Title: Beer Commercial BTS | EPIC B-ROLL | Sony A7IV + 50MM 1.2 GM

That's what I call a pour. Look how beautiful that is.
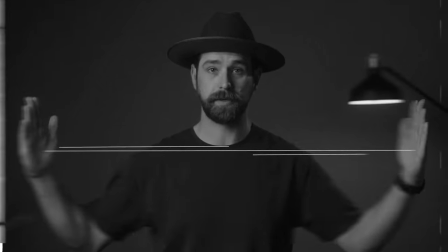I just so happened to get a few cases of Sierra Nevada's Celebration.
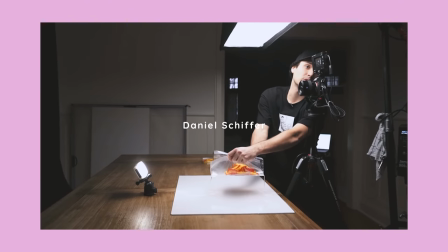0:16 After watching a bunch of Austin Paul and Daniel Schiffer content, I really wanted to make like an epic B-roll video with the beer. I knew I had to start somewhere with this ad. So the first thing I did is I started studying up on the notes of this beer. This is to know what I needed to make this shoot, right? I know it has hints of citrus and like a brittle like peanut brittle flavor It has a very distinct taste and it's really good. So I knew I wanted some oranges and Easily enough Sierra Nevada has a peanut brittle for sale. So I got a few bags of that I don't really have any nice glassware for drinking as I am NOT a huge
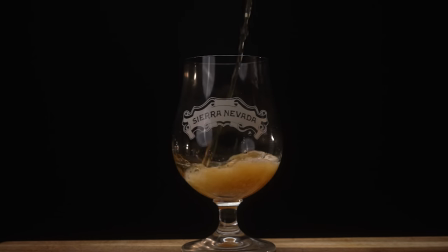0:52 drinker So I had to get myself a nice piece of glass not a lens glass. In fact here it is right here Very nice now that I had everything it was time to start putting a shot list together I knew I wanted a top-down shot of the beer flowing into the glass,
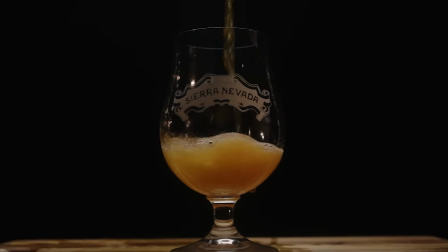1:09 then a shot of just a liquid on like a black silhouette, and a hero shot of the glass with the logo and beer flowing into it.
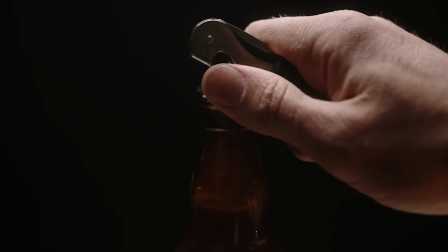1:16 Then some pickup shots I leaned into, like the bottle opening shot, with the steam coming out of the bottle. This was a total accident.
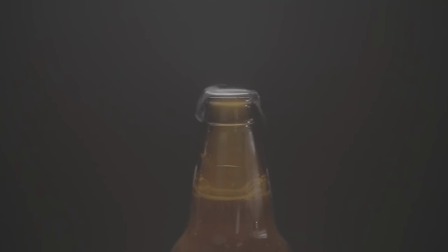1:22 It was super cold in the garage where I was shooting that at, and the bottle was straight out of the refrigerator.
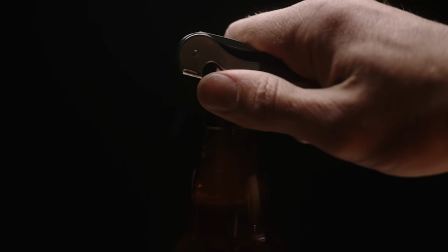1:26 So when I opened it, the steam coming out of there, I saw that and I was like, yup, that's definitely going to be the bottle opening scene. So I stopped everything and made sure I got that scene right away. For the peanut brittle and oranges I saw Daniel Schiffer use a ziplock bag for a trampoline effect so
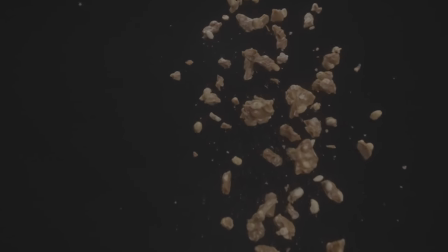1:42 I naturally stole that and used it and it works great for getting stuff into the air.
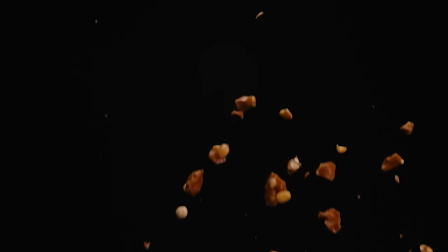1:47 It did take a few tries to get one I liked and where the you know majority of the brittle was in focus. I froze oranges so they would be a little heavier and so they wouldn't fly so high in the air but
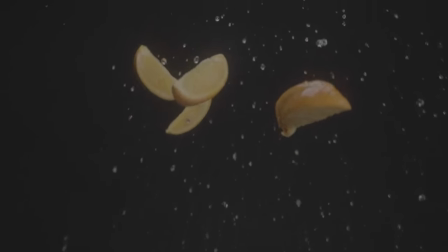1:58 when I poured water on them they all froze together and just ended up being like one big
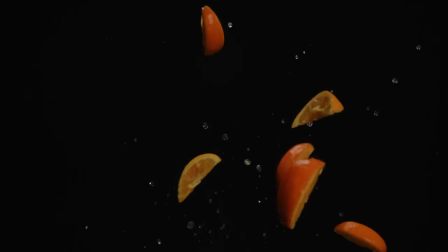2:03 orange clump flying in the air so I just added a few of the normal non frozen ones and I did it again and again and it came out pretty good I thought.
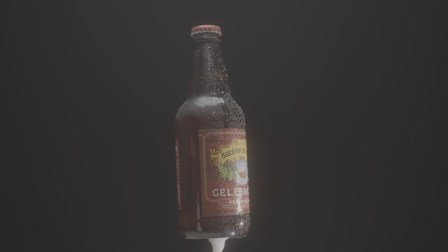2:13 For the bottle spin clip I used a drill with a chopstick glued to the bottom of a bottle and sprayed the bottle down with water so it gave it that like cold look straight out of the refrigerator or cooler and I shot that in 120 frames per second. I used the Sony 50 millimeter f1.2 lens for the entire shoot and for the macro shots, I used the Miki macro tube set.
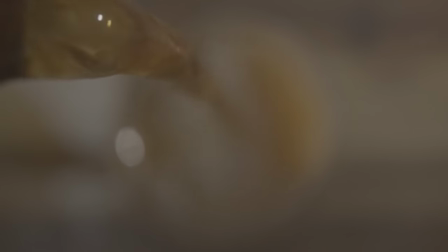2:36 I needed to get, you know, like the foam in the in the logo and the overhead shot pouring. I think they did a great job and those Miki tube sets are always going in my bag.
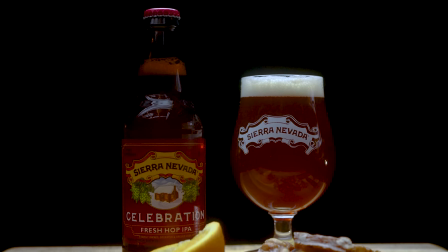2:44 Now the most difficult scene by far to create was the ending with the bottle sliding in and me setting the glass down at the same time. I stole this idea from Daniel Schiffer also with the fishing line and the double-sided tape. I had to try this like 10 times to get it right and then post it.
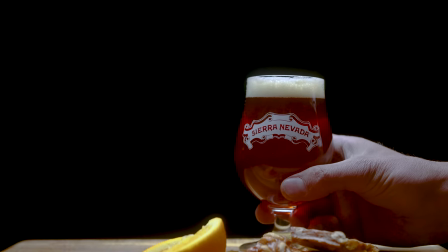2:57 Ended up not liking any of them. So I had to go back to the drawing board and try a few different things.
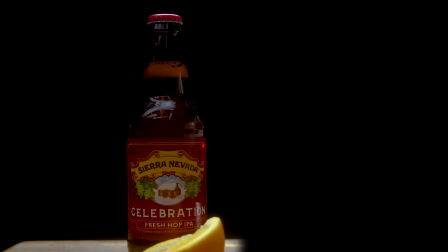3:02 Ended up pushing the brittle and the fruit closer together to hide the fishing line and the tape.
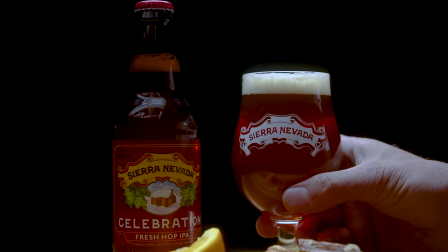3:07 And that ended up looking pretty good once I added that little like push out at the very end with the fade to logo. I think it looks really good in my book. Now for sound design, I just banged around the garage for a little bit with my Sennheiser 416 and Zoom H6 to get the sounds I wanted.
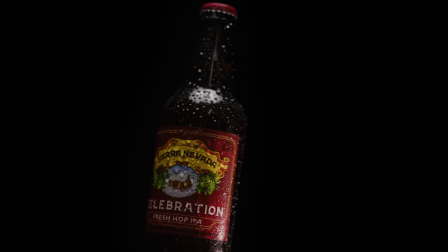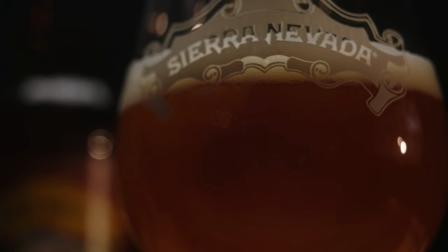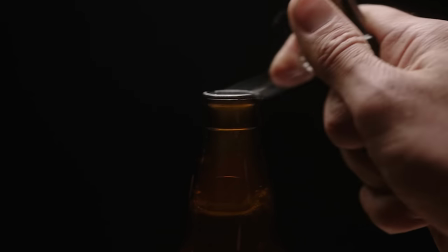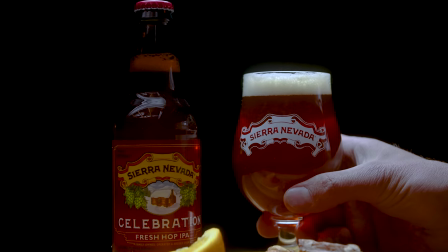3:40 I really wanted it to sound good and give the viewer a closeup of the beer. I think that the sounds do that, personally.
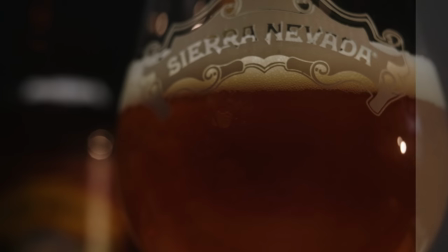3:48 I shot the whole thing on the A7S III and S-Log III and graded it with the Phantom Lutz. I shot it at 5,700 Kelvin, just for a little bit warmer feel to work with. Then for music, I used a classical tune that I got from Artlist, and no, not sponsored, but in the description I have a link to them and I highly recommend using them for your music needs. For the long ad, I asked my dad to help with it.